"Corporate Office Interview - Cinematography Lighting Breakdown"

What's up everybody, Greg here with LensPro2Go and LensRentals and in this video we're going to be doing another lighting breakdown. A couple weeks ago I was on set with Waves Media doing some talking head interview style setups for a corporate office and that's actually the location we were shooting in so we had to deal with a lot of things that you can't really control which is people walking around, a lot of the lighting we can't just turn it off. We also forgot our 6x6 frame at the office so we had to work with a smaller softbox thing but you'll see how we get that set up and how we made it work and get a very similar look. So let's get into the breakdown.
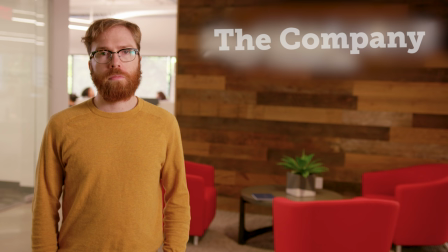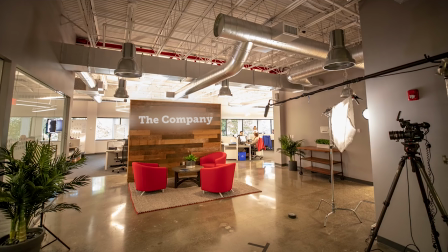[0:35]
Okay, so that was our talking head setup. Now we're going to jump to a quick behind-the-scenes view just so you can sort of see everything that we had going on. So we've got our camera set up right here. We have our key light off to camera right. We have our edge light over on the left side here. And you can see we have all of these windows in the background.
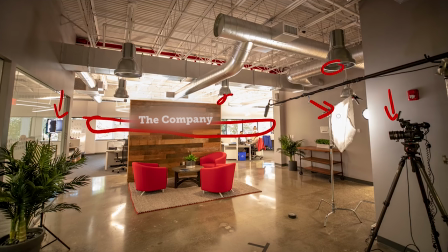[0:51]
And we also had these overhead lights up above and kind of some light spilling in from these other rooms and other areas. We also had a T-mark on the ground right here for our talent, so they knew where to stand, and then we could light to that, and then we could just have people come in and get their shot.
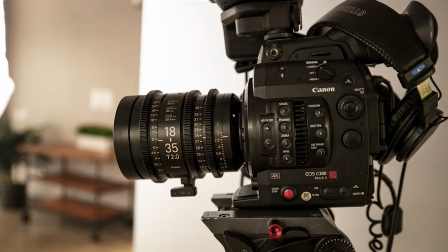[1:06]
So jumping in a little bit tighter to our camera setup, we were shooting on the Canon C300 Mark II. We were shooting in UHD 4K, so 3840 by 2196, and then we were shooting on the Sigma 18-35 T2 cinezooms.
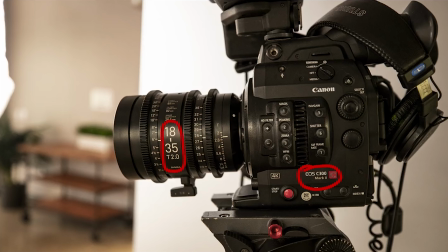[1:23]
Now we were at just a little bit under a T2.8 at about a 27.5 millimeters, like you can see right here. If you wanna see the rest of our camera settings, that along with the rest of our setup and all of the gear that we use is gonna be linked to in the description below so you can check it out. So now jumping to our first shot and sort of where we started.
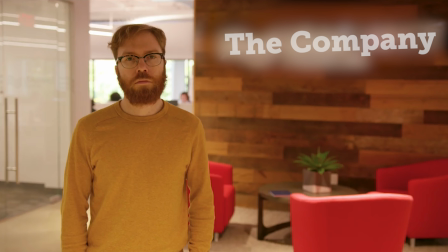[1:43]
So this is, we set the camera up, we have no lights set up, really nothing has been done to this image yet, and we haven't started adjusting any lights. So the first thing that we're gonna do is analyze some of the problem areas. Now, right away, we're seeing some blown out areas in the back, like on this window. We have some pretty harsh highlight areas on the chair right here.
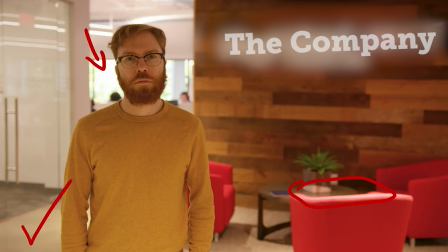[2:03]
And we're getting this really bad cast that's sort of bouncing up from the lights overhead and giving us a underfill, kind of a moody and scary light, being lighter at the bottom here and then sort of fading off at the dark towards the top. So we get a few things that we got to work with here and sort of clean up to get this image looking really nice.
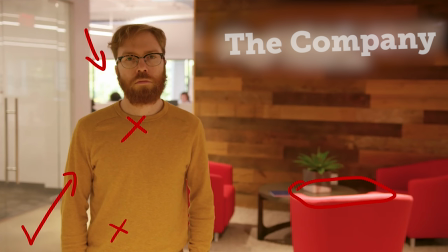[2:19]
The first thing that we're going to take a look at is the overexposed windows in the back. Now, luckily these windows had shades on them, so we were able to just pull those shades closed. So if I toggle these on and off, you can see how I cut down that overexposed window, as you can see right in the back here as I toggle these on and off.
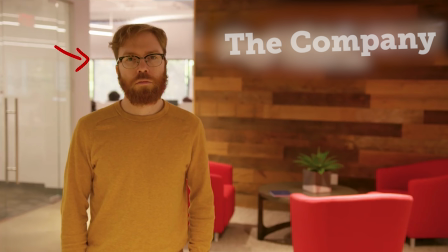[2:36]
So you can see the shades getting closed and then getting rid of all that overexposed, blown out area. Now, the next thing that we're gonna do is actually turn off all of the overhead lights. That's gonna get rid of any of that bounce that's coming off the ground and that really bad color cast.
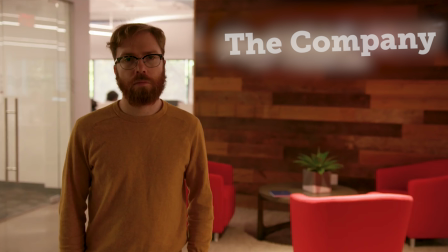[2:50]
Because these aren't film lights, They're not color calibrated to make your skin look good, to make colors really represent how they actually look. So we're going to turn those off. And you'll notice that we actually weren't able to turn all of them off. You see a sort of highlight spot here on the chair, which is coming from one of those overheads. And we're going to deal with that a little bit later.
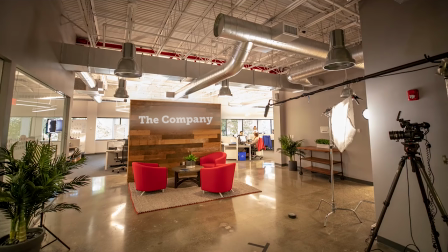[3:08]
But if we look at that wide shot again, and I go back out here, you can see some of those overhead lights right here. One, two, three, four, and five. And those were all just coming down and bouncing off the ground and giving us a color cast from the cement on the ground as well as just not being color accurate lights.
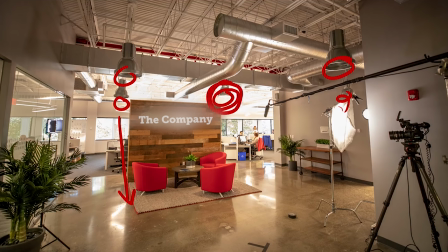[3:26]
You also might be able to see that this one right here in the middle is the one that can't turn off and you can see the light is still on it. That's just a security light so a lot of office buildings and places have security lights that you're not going to be able to turn off because they're set to always be on.
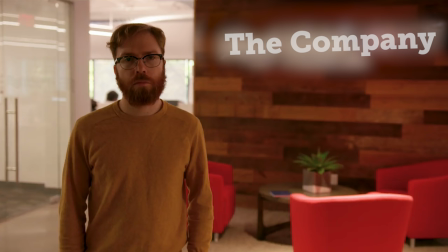[3:41]
So you'll see how we deal with that a little bit later on. So going back to the shot, we have our lights turned off now so we're a little bit too dark. So what we're going to do to sort of bring that exposure up is throw on our key light. And now we just have a light placed right outside of frame right.
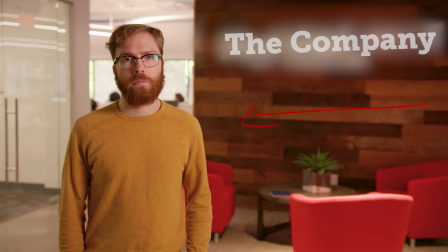[3:55]
And that's coming over and giving us our nice soft wrapping light around our talent. We're getting some good key light highlights in the eyes, as well as just an overall really soft, nice light.
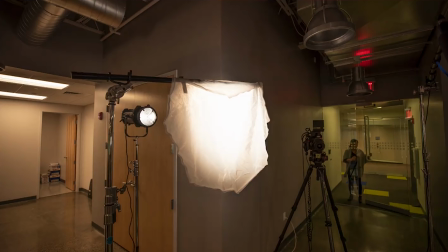[4:06]
Now this light is a Felix Q1000.